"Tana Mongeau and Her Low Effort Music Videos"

Is this the girl who was just disparaging me for shopping at Urban Outfitters? Cuz look at this set. It is urbanoutfitters.com You really had me feeling bad about my Himalayan salt lamp. You've got a metallic mylar headboard You're coming from me. The set design throughout this video continues to distract me But the one thing i'll say is I can tell
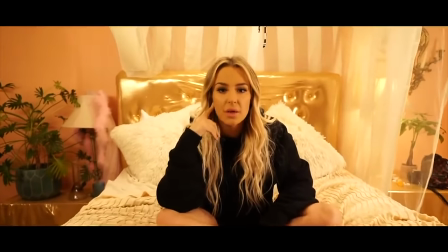right off the bat that they could afford a dolly because we have that slow dolly in But then we dolly right back out.
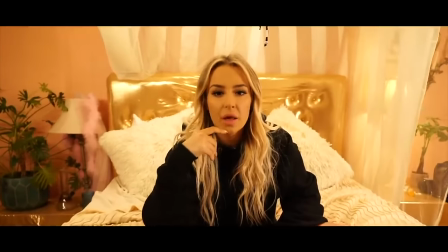So the dolly move feels a little unmotivated to me Like are we just going in and out? I don't need that so much Like just is it a push in or is it a pull out? This next scene is where I start to get a little confused with tana in a way that
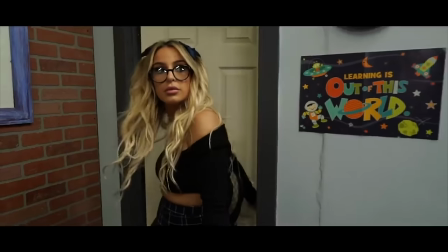I often find myself doing it Like what age does tana think that we think she is? Like, I think she's 22 or 23 at this point, but her audience seems to be much younger, like 15 and 16.
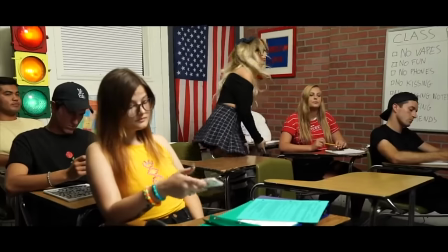And it almost seems like she would rather us think that she's still in high school. And it's like, just because you never went to college doesn't mean you're still in high school.
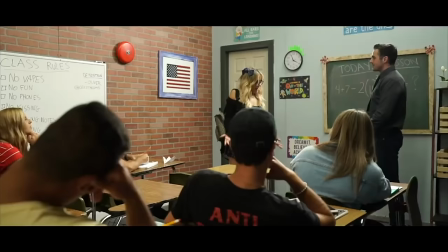Is that mean to say? Either way, she's dressed like this and has a scene where she's in a classroom in her music video.
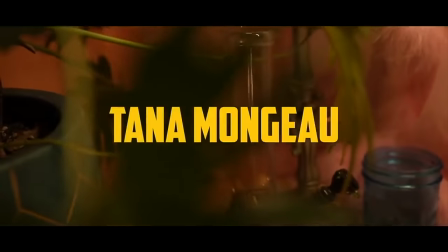And I'm just like, as a musician who's writing about pretty serious stuff, like she just showed us her drugs in the previous one that kind of alludes to her prescription drug abuse. So I don't see why in the next scene she's like, oh, and I'm a high school student It's like, what is the audience? And is that really a relatable problem for you getting sent to detention? It looks like you're more worried about OD'ing
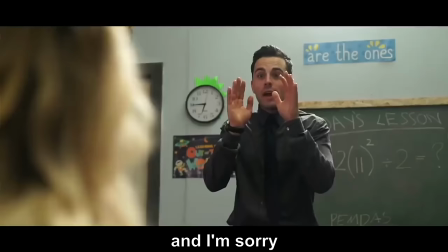I don't know what that time change is when she says I'm sorry, but it makes my ears bleed every time It's like the tempo gets messed up and then she comes in all off-key And I'm sorry It's okay, sweetie. Keep trying.
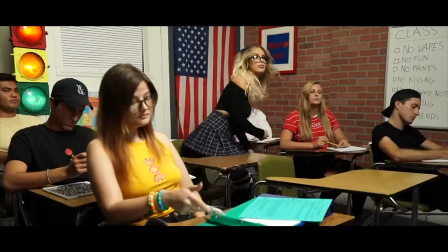Also, let's take a look at this classroom where she's with her other 20-something high school friends It looks so cramped in there. This is clearly if anything an elementary school classroom Homeboy's desk is digging into this girl's back and she's like do it for the scene.
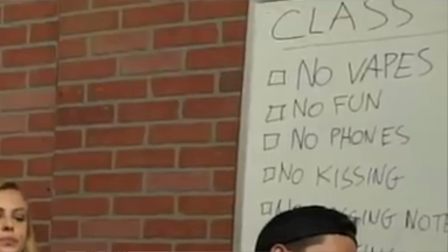Also, according to this poster There are some rules in the classroom. No vapes, no fun, no phones, no kissing. That's me when I turn on a new episode of Drag Race I'm like everyone shut the hell up and don't enjoy this for me Another pie on YouTube.
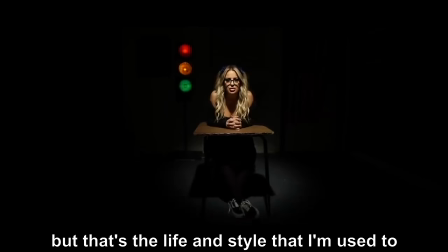Pick that sh-t up for and tell me who's who. That's the life and style that I'm used to.
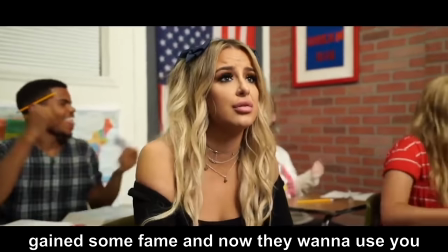Gain some fame and now they wanna use you. Stepped into a big pile of doo-doo.
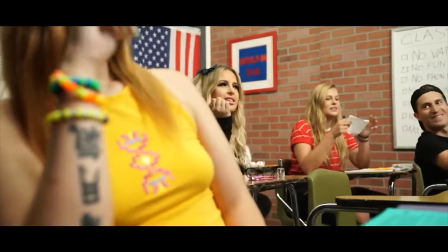Like how many times are we gonna do the same melody and rhyme sequence? It's driving me crazy. Also, what is even going on here when she's shown in a completely dark room next to a traffic light? I'm just now realizing that visual is even in here. Is that when she goes to detention? They put her in a vacuous black space with a traffic light for detention what kind of public school nonsense is that next tana's at a like convenience store and she's stealing some liquor and i can see what the filmmakers were going for here but to me they're not giving me the story escalation
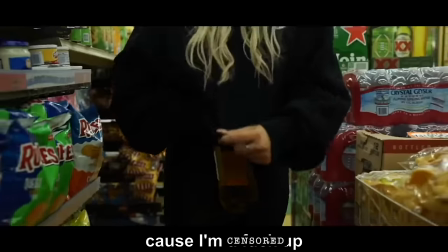that i think they wanted to let's see first
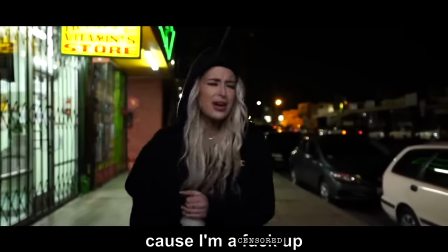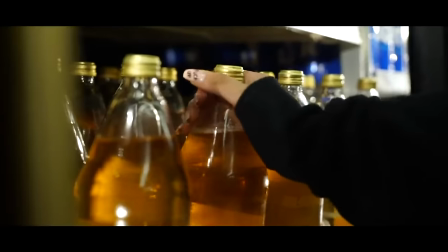of all let me tell you a quick way to gain 30 pounds drink two bottles of colt 45 every weeknight for a full semester. Trust me. Don't do it, but trust me that that will work. So second of all, I like that when the music changes, they tried to cut to this new level of desperation for Tana where she's like walking down the street with her stolen goods.
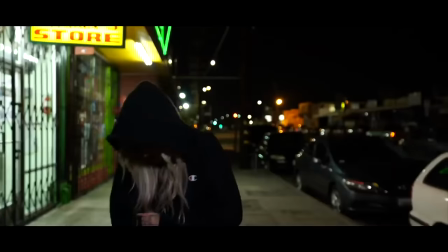My thing is her performance is a little bizarre here. Like all of a sudden she seems like she's a little in pain or like completely belligerent.
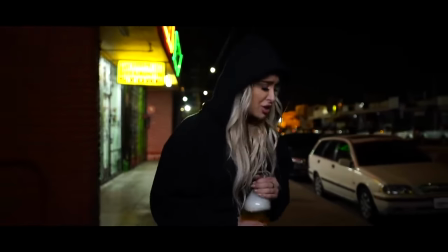I think they could have gotten even further with this sort of progression of showing that she's a mess up.
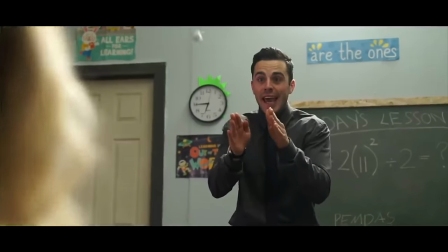Like in the classroom scene previously, We really didn't see her doing anything that the rest of the students weren't it said no vaping We saw other kids vaping other kids passing notes.